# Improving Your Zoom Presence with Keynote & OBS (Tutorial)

Hello, dudes, dudettes, duders, and everyone in between. Today we're going to cover how to vastly improve the quality of your Zoom presence by incorporating Keynote into your video feed. The cool thing about this is that you don't need any hardware beyond a computer and a webcam. We're going to be doing everything in free software. You'll need Zoom and Keynote to get started, and towards the end of this tutorial, we'll be adding OBS to the signal change. You'll find links to download the necessary software in the description below, right past the like and subscribe buttons. By the end of this video, you'll know how to add graphical elements to your Zoom broadcasts, including overlays, backgrounds, animated slides, and even live video feeds. Finally, we'll use OBS to tie everything together to make your broadcasts as clean as possible. While you can do everything in this tutorial with a webcam, I'm using a Blackmagic Pocket Cinema 6K camera and an A10 Mini Pro to get my video signal into the computer. A webcam will work just fine, but as my Uncle Greg taught me when I went off to college, it is never okay to be the worst dressed in the room, but it's always okay to be the best. With that in mind, let's put a tux on your Zoom presence. When you're broadcasting on Zoom, you've got some tools built into the software for putting information on the screen. You've got your name in the lower corner to let people know who you are. You've got a whiteboard for jotting notes, and you've got screen share. And of course, there's the background replacement, which is good for privacy if you don't want to be showing off your environment, but is it classy? When you want to add more graphical elements and presentation slides to your broadcasts, it's time to crack open Keynote.
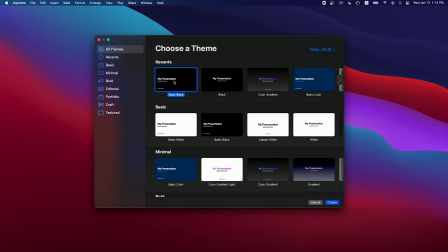105s
So let's do that now. We're going to create a new document and then create a background that matches our current background. I always kick off with a dark background and lighter text. Anything you can do to make staring at a screen easier for your audience is a favor that is appreciated.
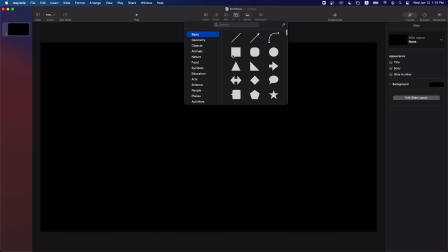122s
We'll create a blank slide and then create a square. We'll use this square to be our background, so stretch it to the full size of your canvas.
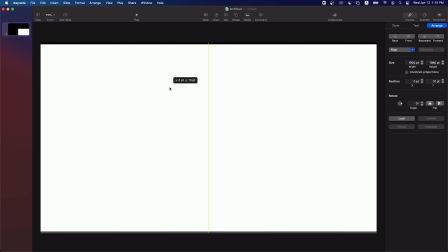130s
The next thing we want to do is change the fill of this square. Well, you could choose a color from this little color selector.
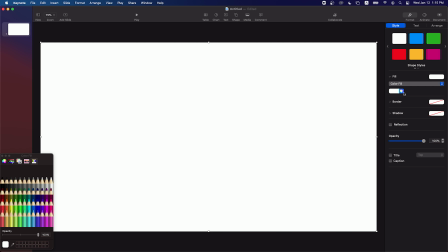137s
We're going to get a bit more shine on you. First, we'll change this to a gradient fill.
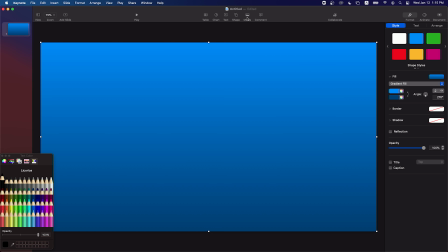142s
Next, we will base these colors on the actual background that is actually behind me.
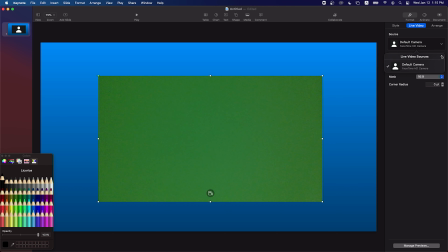147s
To do that, we need to bring in a live video feed. Click Media and then click Live Video.
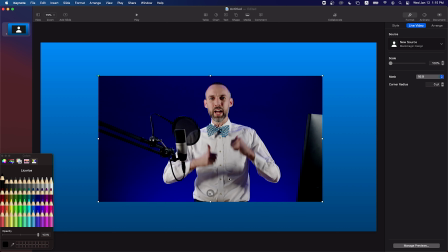153s
You can now reference your actual background and build a gradient based off of that. Click the color selector next to your start color and then click this eyedropper and choose the darkest value from your background. Click the color selector next to your end color, click the eyedropper, and then click the lightest color in your background. Just a quick note on lighting. I like to light top down on the subject and bottom up in the background. This allows for a natural separation of the subject from the background, but it's also nice because it makes it look like my butt is glowing. And that is the definition of classy.
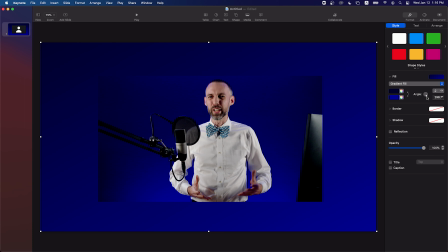188s
Finally, adjust the angle of your gradient so it doesn't feel like a default computer setting. To demonstrate why this is helpful, I'm going to duplicate this slide, increase the video of me to full frame, and center it.
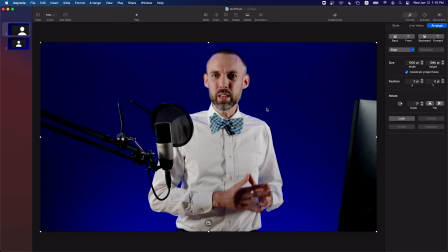201s
Then I'll delete the live video from the second frame. When we play this back, you'll see that when we switch between slides, the transition feels natural.
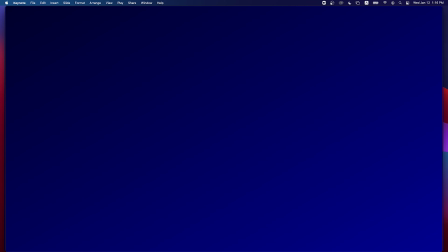209s
This gradient slide will be the basis for the rest of our presentation, so I'm going to lock that layer now as I don't want it changing.
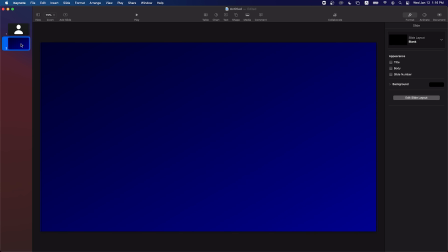217s
To do that, right-click and press Lock. Now we can duplicate this frame as much as we like and they will all look the same.
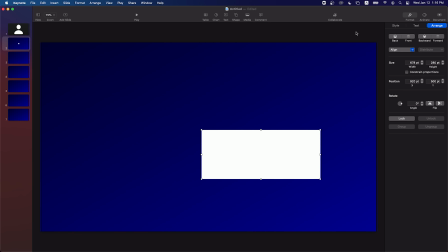225s
Let's add some text elements to our slideshow. If you watch this channel, you know that I'm a fan of Avenir Next.
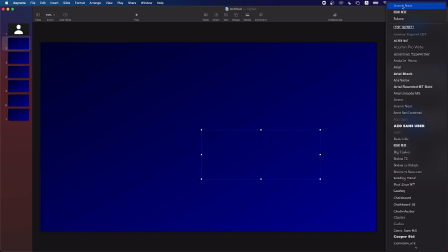232s
I think of it as the Futura that hasn't been clubbed to death by film students. Also, since the background is dark, we'll change it to white text so it pops off the screen a bit. Finally, we'll go back to our style table and create a new style based on these decisions.